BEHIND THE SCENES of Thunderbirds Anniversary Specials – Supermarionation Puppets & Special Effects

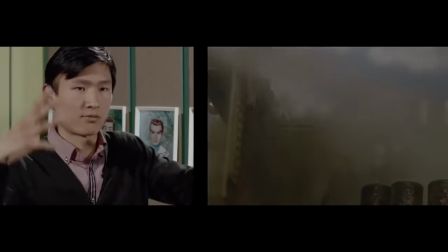You don't want the model to just kind of go like that, you want bits of it flying off,
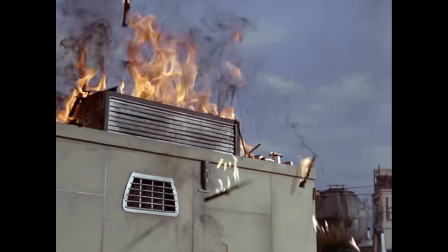you want debris flying towards the camera, you know, that's a huge staple of Thunderbirds explosions, little things flying away towards the camera.
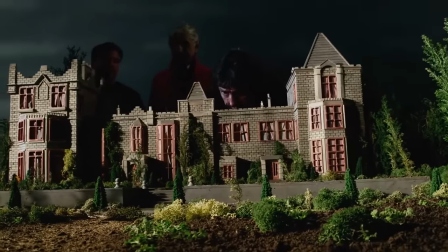You've got to build it extremely fragile as there's a lot more technology, as it were, goes into making something to come apart.
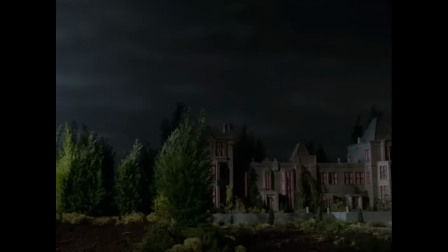And when we put the trees in, it looks fantastic.
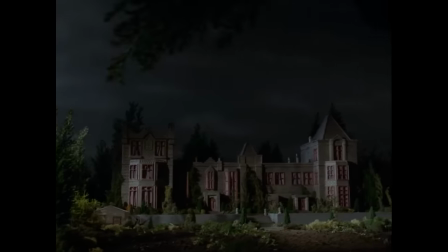And people, when we mentioned, hey, look at this, isn't it beautiful, would be appalled when we said it's going to be blown up, it's not going to exist next week.
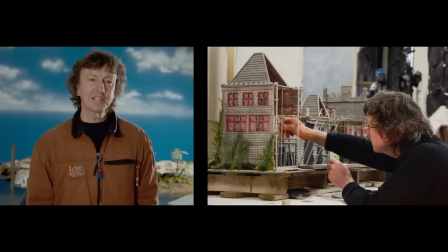I get this a lot. I've built many pyro models over the years and that first reaction is always, oh, you don't want to see your model destroyed.
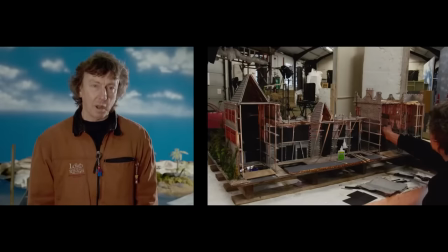But no, completely opposite to that. A pyro model is purpose-built to be destroyed.
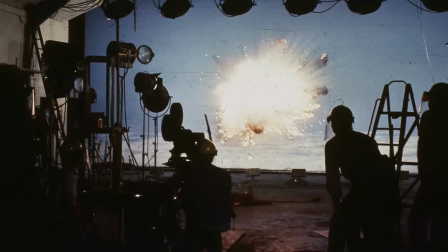That's the whole challenge of the project. When we're trying to recreate the kinds of explosions that Derek Meddings and his team produced for the original Thunderbirds, again, there's a very specific look to them. often because they were using quite dangerous things. Numerous chemicals they were using were carcinogenic, which we can't use now, but those chemicals produce very specific sort of looks.
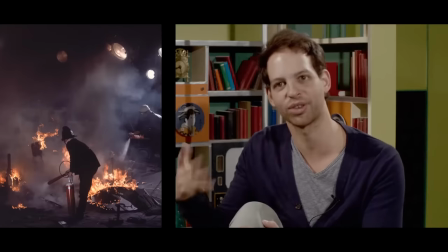Black smoke turns up everywhere in Thunderbirds when there's an explosion. There's usually this toxic stuff which you wouldn't want to breathe in and you can't use now because it's illegal.
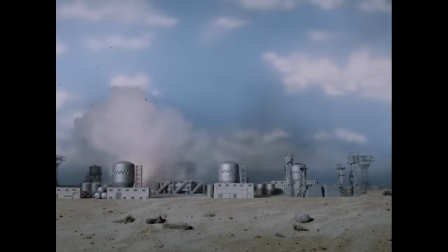One of the challenges for our pyrotechnicians was to go away,
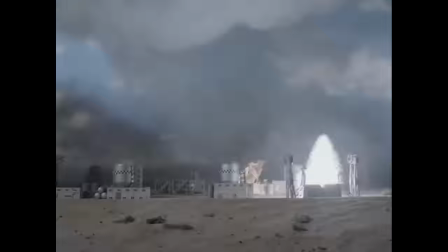look at what they were doing and then try and come up with something that was the equivalent of what they were using so that we could achieve the same sort of look. It requires working a lot with the pyro technicians, you know, designing what sort of explosion, what sort of sequences, how many, how big.
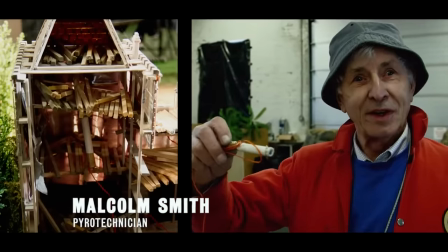That's the larger charge that we would suspend in a roof to blow the roof off and the timbers.
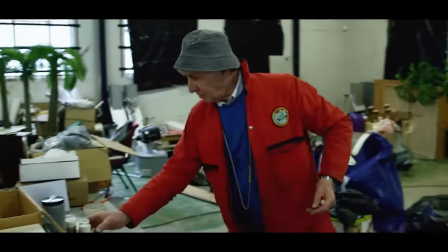And then we have others here which will fire vertically in the air, producing flame at the same time.
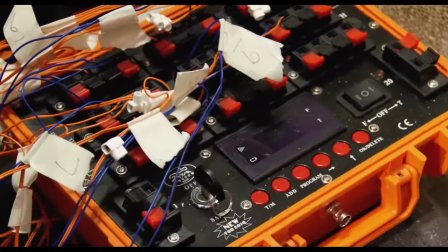The pyro guys come in, put all their charges into it, then once they're all finished, they move out, then I go in and fill it every gap I can with debris.
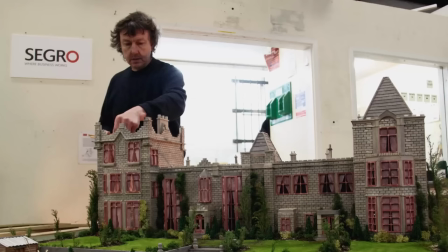You know, Tremant spent weeks and weeks building this model and it's all in one shot. It's going to blow up and if it doesn't work, we can't do it again. So we actually put two cameras on it just in case to make sure that we got it, because we'd never be able to set that up again.
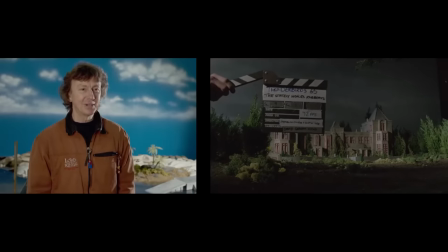You just, yeah, hope that it works. So when it exploded, it just went pow.
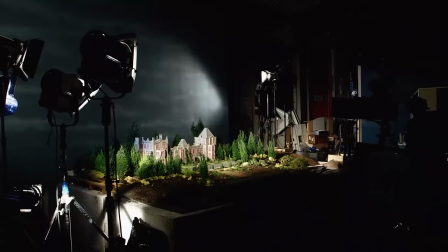Action!
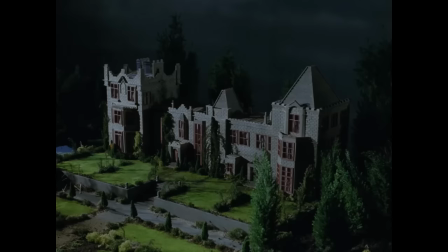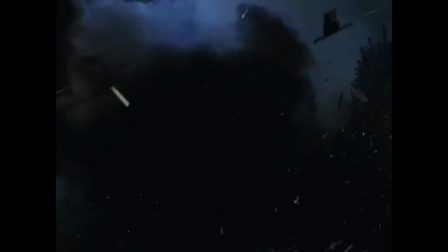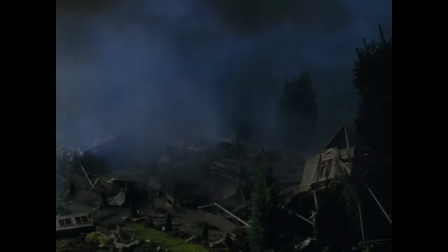If you were to come into the studio and watch us shooting the special effects, to be honest it all looks a bit rinky-dink. When we set off an explosion, it's not a huge fireball, it's and it's gone.
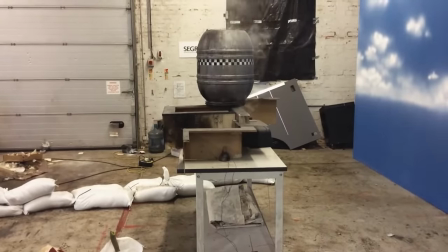And that's why shooting at high speed is very important. You're shooting at a higher frame rate than normal film. Normal film runs at 24 frames per second, so in one second you get 24 separate images that are taken by the camera. High-speed photography you could be doing, you know, for our explosion shots, we did 120 frames per second. So it's a lot of pictures in that one second, and then you play that back at 24 frames per second and everything happens really slowly. Tiny little becomes
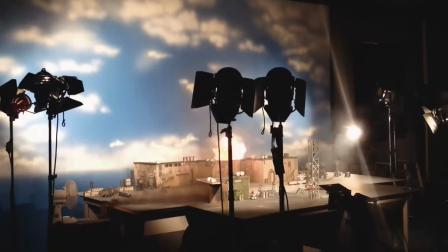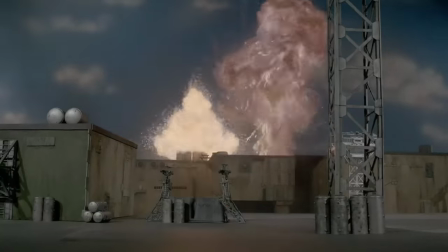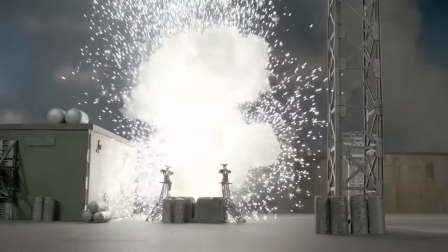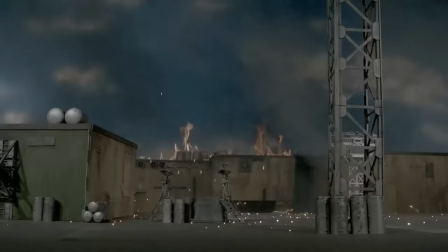and that applies to the models as well. When you've got models on strings flying across the screen, they tend to bump and wobble.
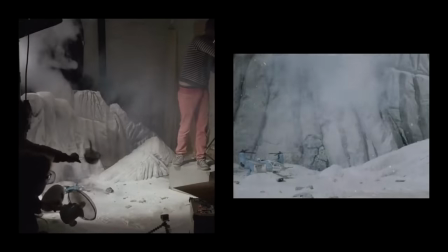If you shoot it at high speed, and then when you play it back normally, the bumps and wobbles become sort of, you know, gentle turbulence, it just feels right.
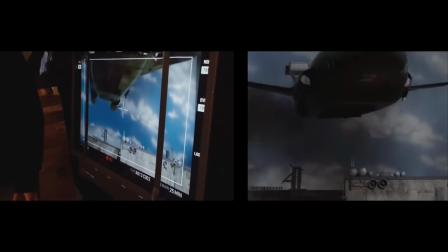The craft have weight, they feel like they're actually suspended in mid-air.
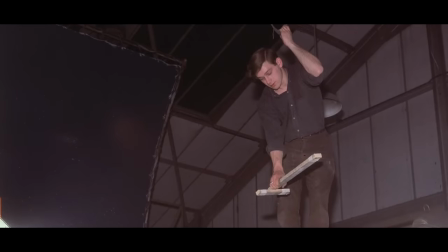I think the original AP Films crew definitely formed a family, particularly in the earlier days, running up to and including Thunderbirds.
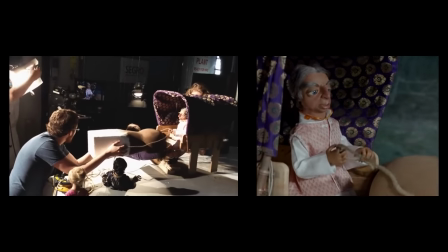A super marionation is such a silly form of filmmaking.